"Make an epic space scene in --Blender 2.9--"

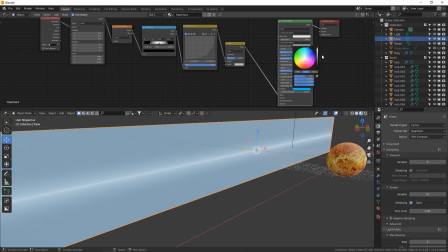20:39 Let's give this emissions a light blue, sky blue color and turn up the strength to 2, right?
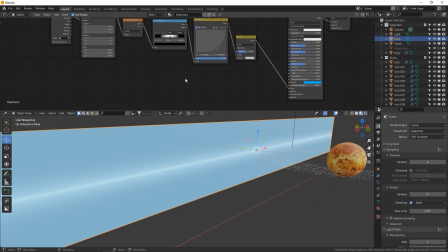20:46 Now we need to mix something with this bar. What are we gonna mix? Some noise to break it up. So it's not just a solid chunk of light. It's gonna have some, you know, disturbances in it, some turbulence. Shift A, Musgrave, of course, is my go-to for that.
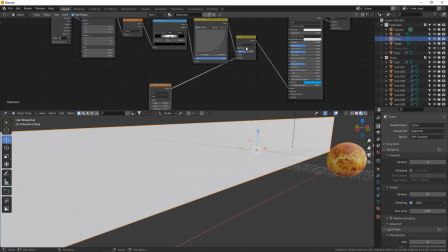21:00 Plug it right into the second spot and change your mix mode to multiply, which is going to take the dark pixels of your Musgrave and it's going to use it to darken the bar,
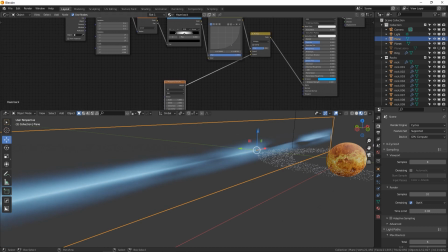21:10 which is good. So we don't want a perfect, you know, bar of light. Watch this. Ooh, it's going to break it up. So let's tweak our Musgrave real quick.
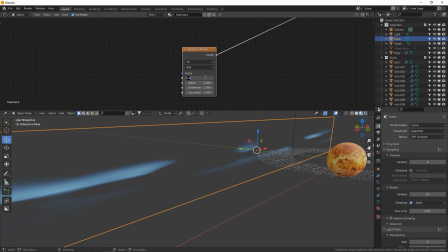21:17 Let's change it to scale of dot 1, detail 16, dimension dot, I don't know, 2.5, and then lacunarity, let's do 2.3. Okay. Oh, we need to apply our scale. So apply scale, and let's add a texture coordinates to this guy.
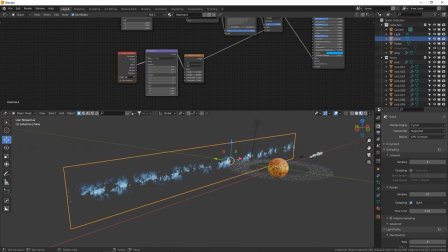21:36 And let's use the object coordinates right there. Look at that. Looks like the edge of a galaxy if you have it from the right view.
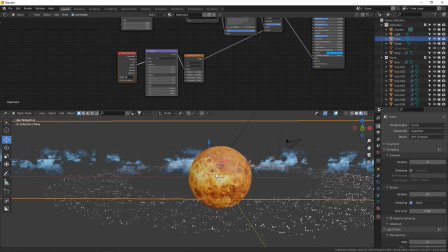21:43 Now we need to set our camera up so that we can really see what this is looking like.
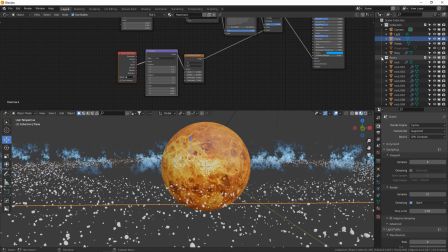21:47 So let's, we have a camera already in our scene and it is by default, of course, the active camera.
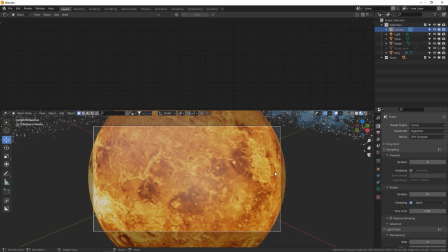21:52 So if you press 0 on the numpad, it goes to the camera view, which is a super boring view. I'm gonna get out of that by pressing 0 again.
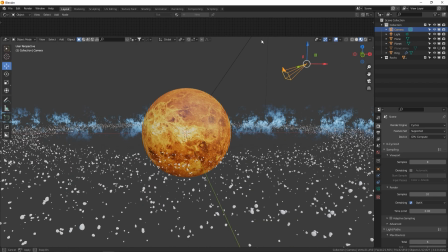21:59 Now I'm gonna use my 3D viewport to get the view that I want. So I'm gonna move around.
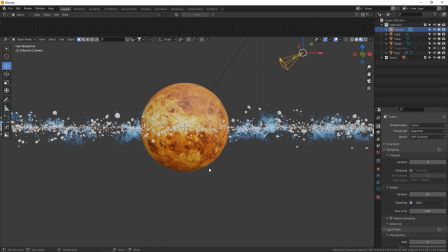22:05 You can hold shift and alt to kind of pan. Scroll wheel on your mouse to zoom in and out, because it's very sensitive.
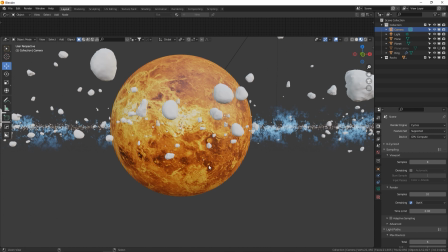22:12 Okay, once I get roughly a view I like, I'm gonna press Control Alt 0 to set the active camera to my current view.
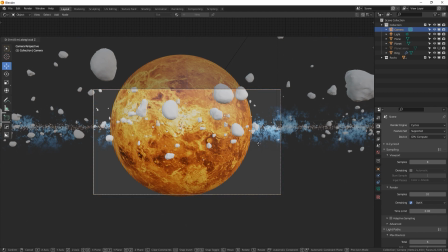22:19 So now I have my camera here. GZZ to zoom out, get to the edge of the rock field.
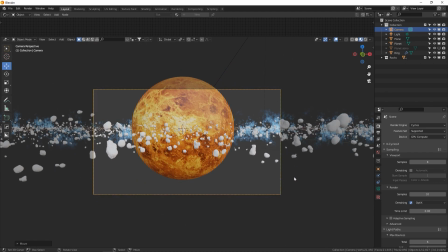22:26 G to move it down, do some little wonky rotation here.
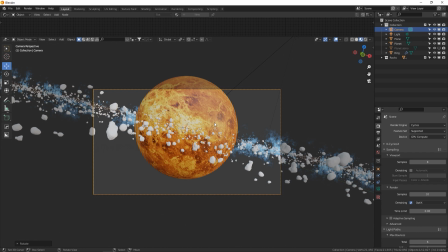22:30 If you wanna pivot your camera around the center point, put your 3D cursor in the middle by pressing Shift C. Go to 3D cursor, go back to your camera view by pressing 0.
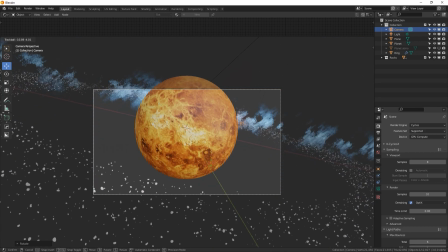22:39 And if you press RR, look at this, you can rotate around the 3D cursor, right?
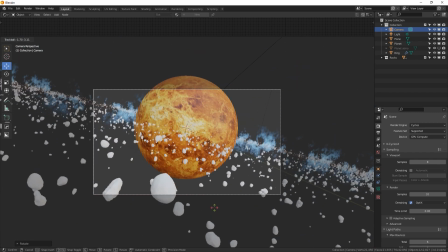22:44 So now we can choose if we want to be above the field or below it, in the middle of it, a little something, you know, kind of get a good spot.
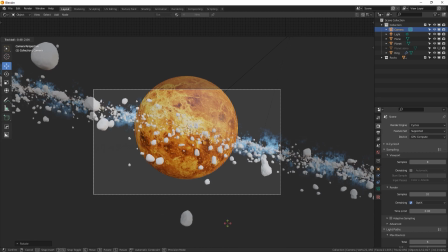22:53 Like, I don't like that. I don't want a rock right in front of me. I want kind of a open hole to see the planet through. Cool. And I might even shrink my planet down a little bit. So I'm going to select my planet and my atmosphere.
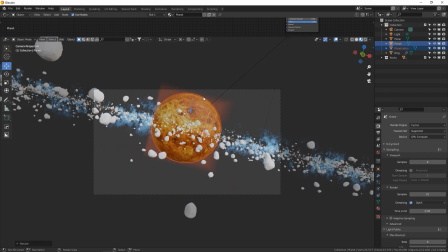23:06 Just shrink it down. There we go. I don't really want planets being cut off by the camera view unless it's a, you know, like a ginormous planet. I want it to be in view. Okay, so we have our background, you know, haze layer, if you will.
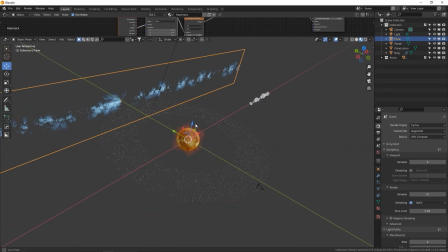23:20 Let's do another one up close to the camera. So 7 for above view, shift D Y. Let's move this one up here, pretty close to the camera. Actually, you might want to put it, I don't know. Let's try right there. Now let's go to the material and click this double page button to make it a new unique material.
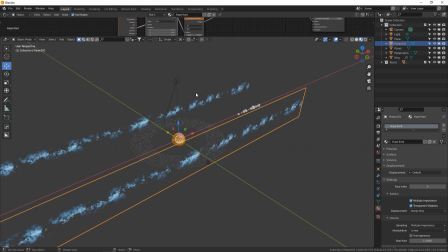23:40 So this will be Haze Front. You can rename it. So it has everything that it had before, but now we can change this and it won't ruin the back one.
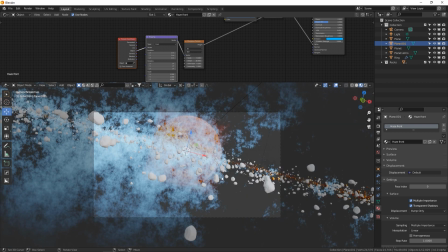23:48 So for this front one, let's press 0 and see what this looks like. It looks pretty crazy right now. It'll look cooler later.
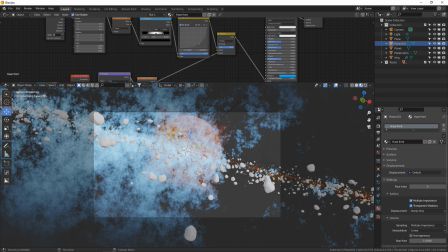23:53 We can actually make this a little bit more transparent altogether by dropping the white point on the curves, which is right here.
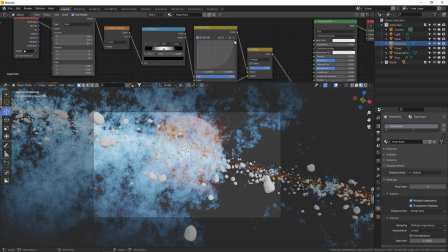24:01 So solid white is completely opaque, right? In the alpha, if we're talking about alpha, which is transparency, black is transparent, white is opaque or visible. So if we change our white to a gray, it makes it half transparent.
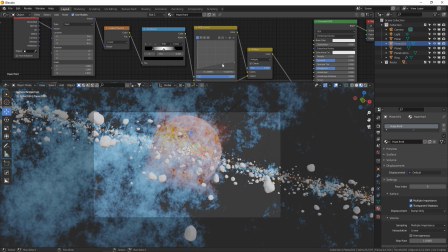24:19 We can see through it more. Let's actually drop this down pretty low because we want it to be a very subtle and see-through layer just in front of the camera right there.
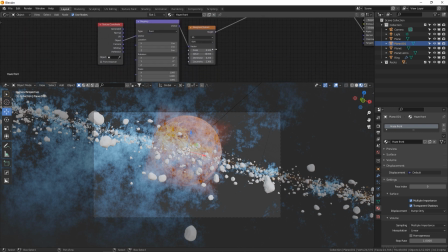24:26 And let's change our noise to be a little bit not so grainy. We can, you know, raise our dimension there and we can make the noise even larger by making a smaller number here. So .02, let's just try that.